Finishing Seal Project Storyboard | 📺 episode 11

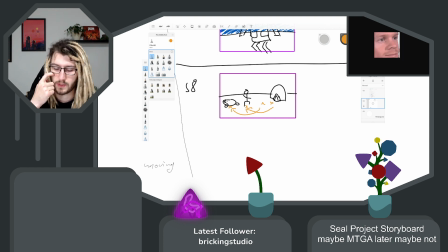So I then want to switch to this face for the character. And I think I
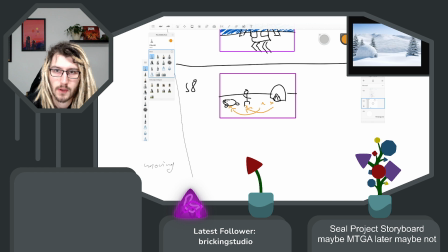want to like cut to a close up and then do the switch to this face
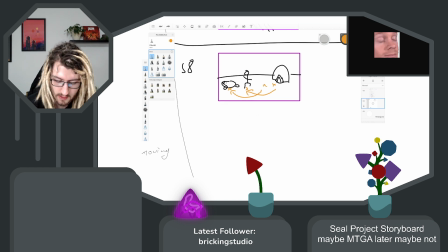instead of either letting it be in the same size and adding the face here, or zooming into the face. I think a cut would be better.
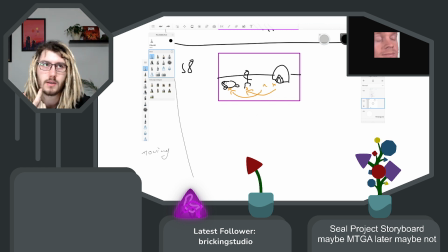The question would be though, if I cut to that, which face does it initially have?
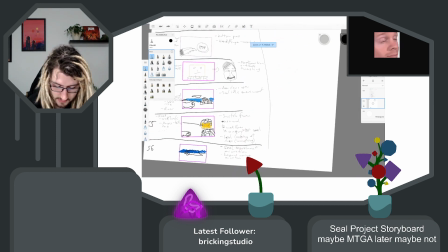But I guess like we have some switch to an angry face here, which will be for the start before the running starts.
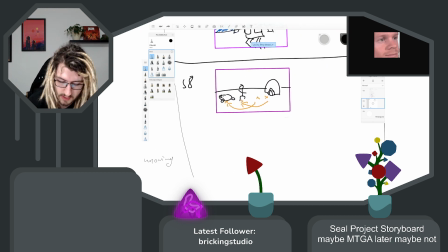So I think I want to like stick with the same face here, and then just switch that to the Diha, whatever it's called, if spoken out.
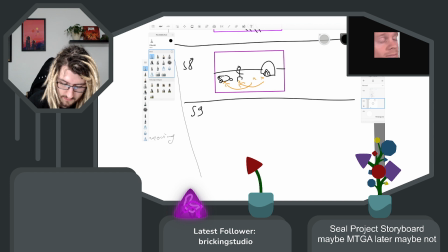So scene 9, I think I don't even need the frame here, right? Would just be close-up face. I think I did some yellow for that every time.
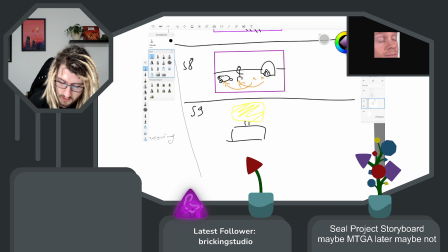And then we will have like the same assets here again, I think. But what will be new will be the animation.
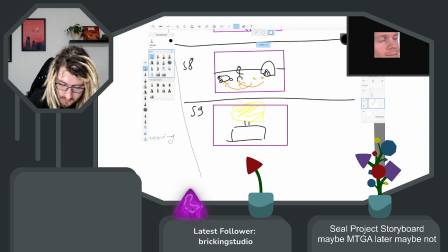So let's note angry face 2 DD
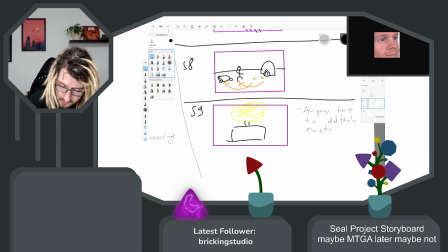emote animation. And then that's not true with all the assets because we need that emote. So we need to get that emote.
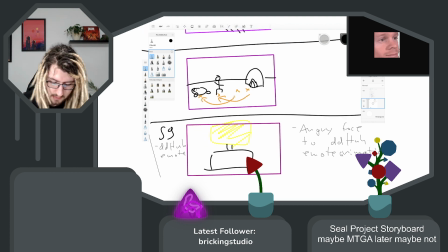Interesting point also will be for this scene. Like this might be too
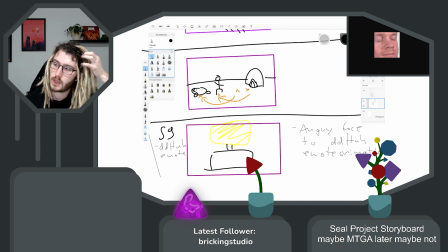stale if I would not change anything there and would just have a picture. So maybe I need some breathing animation.
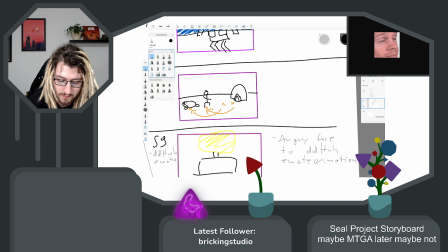But that then might break the cut to the face,
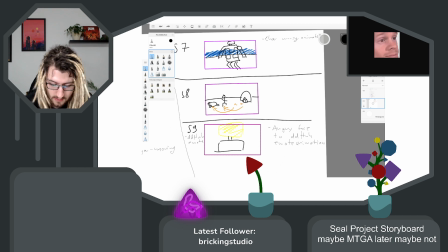and that might hinder understanding that the face is because they didn't come far. So let me think.
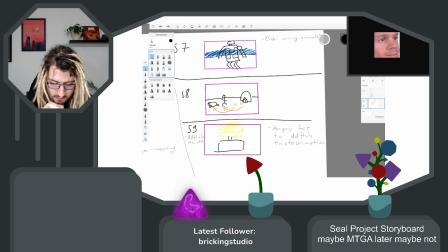I think I'll go for that with that for now. And then like if I want to later increase details or animation or anything, I can always do that.